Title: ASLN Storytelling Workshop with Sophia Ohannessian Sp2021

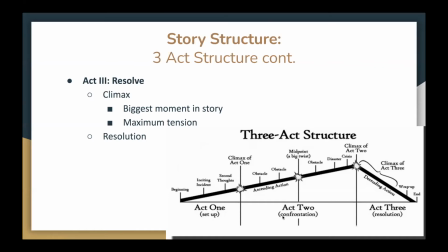743s
And just remember, you've got your act 1, 2, and 3. But if you're doing like a really short something, you can just exclude 1 act. So you can end up with 2 acts instead. But you have to be careful with that. You have to make sure you have all these elements in there.
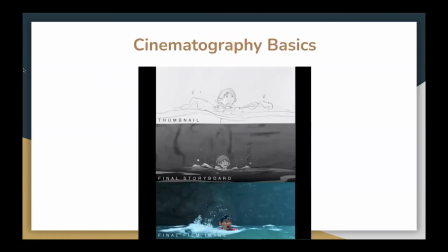764s
So now we're going to go into the basics of cinematography, essentially how you take the story that you've written or that someone else has written and then translate that onto the screen. A lot of students tend to struggle with that, and I would like to help a little bit.
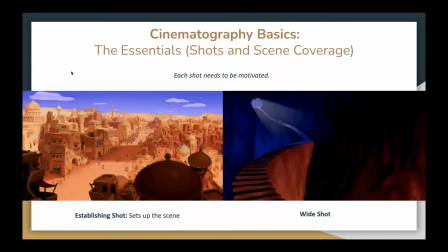786s
So you need to have proper scene coverage. So we're going to talk about the different types of shots that there are. You've got your establishing shot, which sets up the scene, and it's typically a wide shot, but it doesn't necessarily have to be a wide shot,
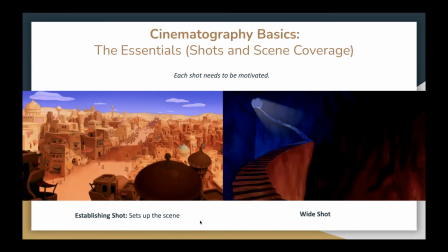805s
because an establishing shot just shows you where you are, what you're doing. And of course, you've got this wide shot over here.
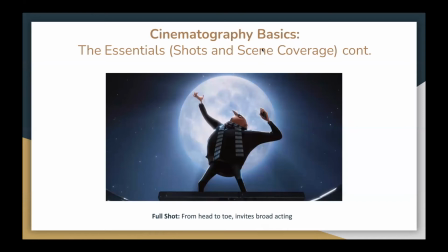816s
And then you get closer and closer, and you get to the full shot, which is from the head to the toe. And this invites broad acting. So like you can see in this pose right here, this is Gru. And like you remember this scene because of the broad acting.
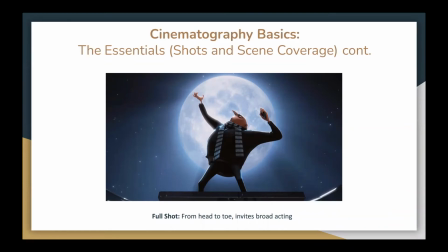833s
If you had done like a close-up and he's delivering this line, it's not going to be as effective.
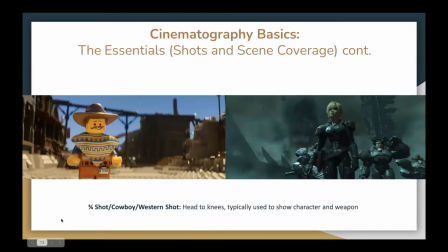840s
Next, we've got our 3/4 / our cowboy / our Western shot. And this is done from the head to the knees. And this shot actually came about in old Western films from the early 1900s.
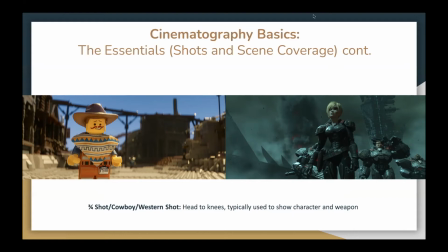855s
And the reason, I got something from the chat. Oh, where can we watch the recording? It's a good question. Well, I'll get back to you on that. So I was talking about Western shot. Okay.
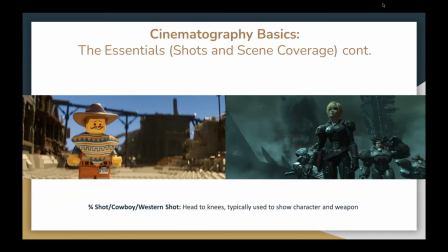875s
So the Western shot is typically from the head to the knees, and it was developed in the old Western films to show the character and their weapon. Now here on the right, this shot is used correctly. It is shown with this character in the front, and it's got her and her weapon.
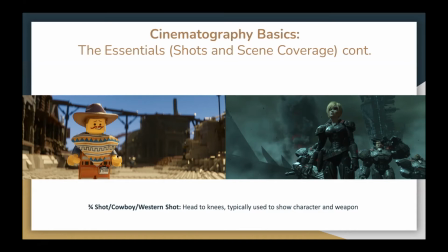893s
On the left over here with Emmett, it's not really done correctly. He's got no weapon, so it's very, they just did this shot because it's a Western scene.
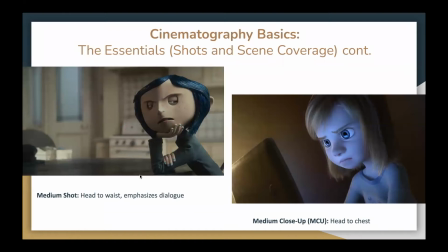907s
And then you get closer to your medium shots, which is typically the head to the waist, and it emphasizes the dialogue. So when your character has something important that they're actually saying, this is the shot that you would want to focus more on.
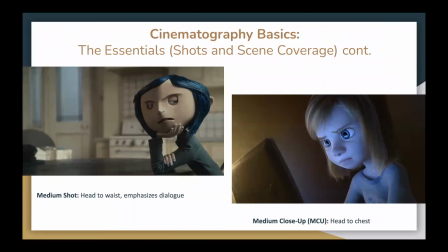922s
And then as you get closer, you got your MCUs, which are your medium close-ups. So that's from the head to the chest. And this is more for like the dialogue slash your emotions, your facial expressions, that kind of thing. Usually like a reaction to something.
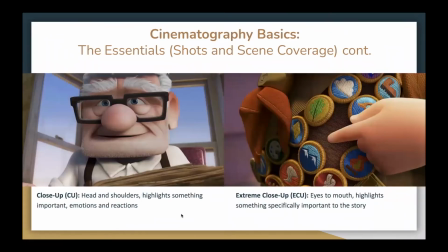943s
And then we've got our close-ups, which are from the head to the shoulders. And this usually highlights something relatively important, as well as the emotions and the reactions of this character.
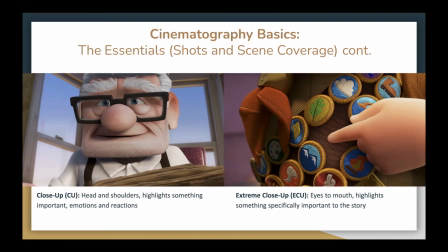957s
Typically, sometimes you get dialogue, but usually it is just a reaction. And then you've got your extreme close-ups, which are from the eyes to the mouth, that distance.
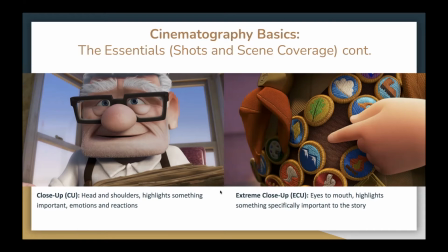970s
And it usually emphasizes something important to the story. So like you've got his sash over here, right? If you were to do like a wide shot for that, it no longer is that important.
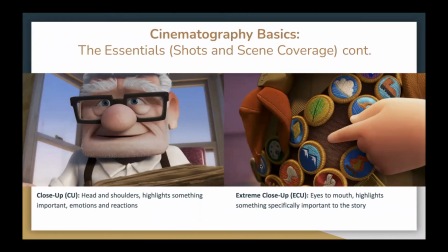989s
So you got to use these shots wisely.
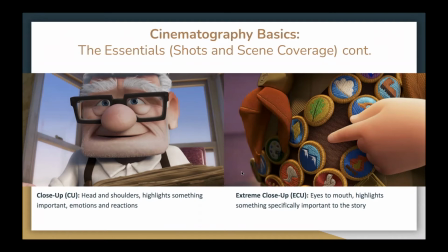992s
And by keeping these in mind, you understand what these shots mean.
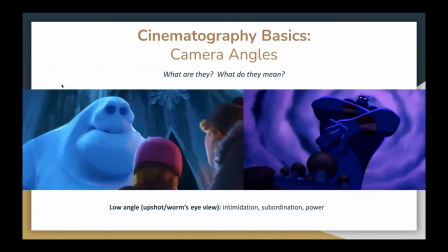999s
Now we're going to focus on camera angles. So what are they and what do they mean? You can't just willy-nilly throw in a camera angle because it's got to have a purpose. And then in animation, oftentimes you have to have someone draw that whole background out if it's 2D.
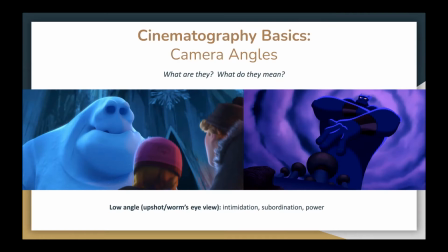1018s
So you need to know what you're doing. You can't just throw things around. So you've got your low angle shot, which is also known as the upshot or the worm's eye view. So what this is you've got your subject and you've got the camera, and the camera is lower than the subject, angled upwards.
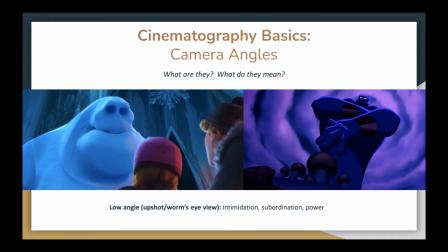1035s
So it's like this. And what it does is it makes the subject seem much more intimidating and powerful. So they are in charge, essentially. And usually you should be afraid of them, or they're just like, ha ha ha, I'm the best, you know, that kind of thing.
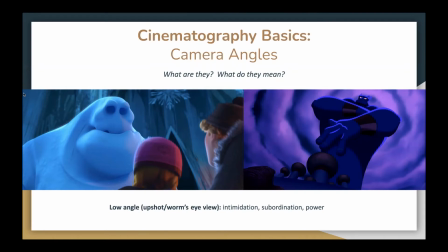1057s
Oh, yeah, sure, no problem. So we've got, okay. Sorry, I'm talking too fast, my bad. So again, with this low angle shot, it's,
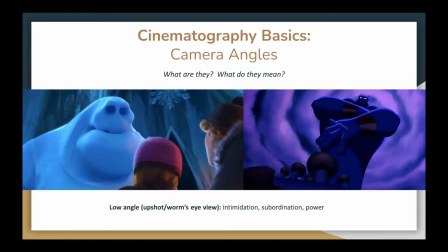1075s
you've got your subject and the camera is lower than the subject and it is angling up towards the subject to make them more powerful and more intimidating.
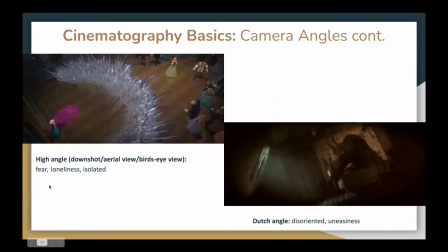1087s
And then we've got our high angle shots, which are our down shots. And this is the reverse of the other shot. So it's essentially going to be the camera is above the subject angling downwards, and it makes the subject seem like feared,
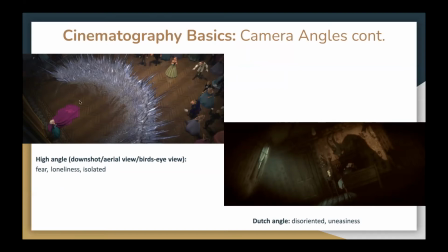1108s
isolated, they're lonely. And as you can see here with Elsa over here on the left, she's clearly like in a state of mind that's fearful. She's not like intimidating in the slightest in her perspective.
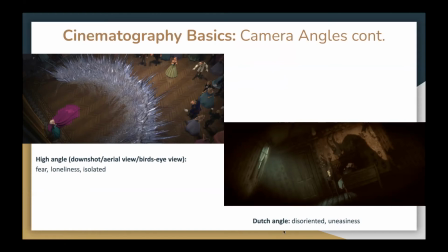1127s
And then here on the right, we've got our Dutch angle. This is literally the camera tilted. And it gives this like uneasy, disoriented effect, like
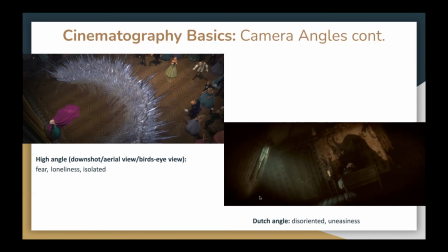1143s
something's not right. Something's very clearly wrong, you know. That's what that Dutch angle means. And it's very good if you want to give like a horror type of feeling. And
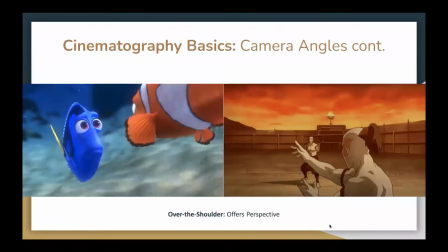1159s
yeah, there it goes. Okay. And then we're going to talk more about the over the shoulder angles. So this offers perspective. So literally it's like the camera is as if it was placed over someone's shoulder, and
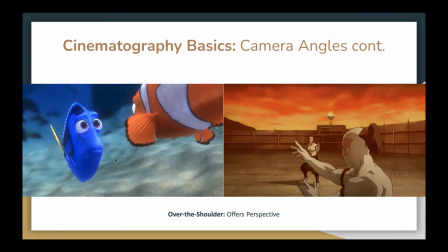1177s
it can be as like far out as say the one over here in Finding Nemo, or it can be as close over here as Avatar: The Last Airbender. So it's essentially the camera is like placed over the shoulder to offer a perspective on that character.
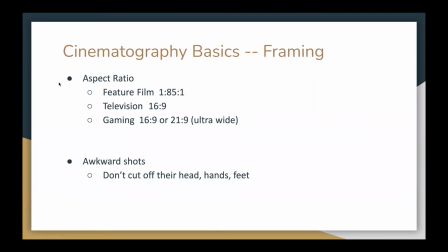1201s
So now we're going to talk about framing. And one of the important aspects is the aspect ratio. So if you're going to do something for a feature film, the aspect ratio is 1:85 by 1 units. And if you're going to go for television, it's 16:9 units.
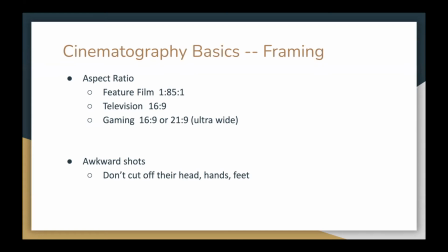1221s
Gaming is also 16:9, or if it's one of those ultra wide screens, it's going to be a 21:9.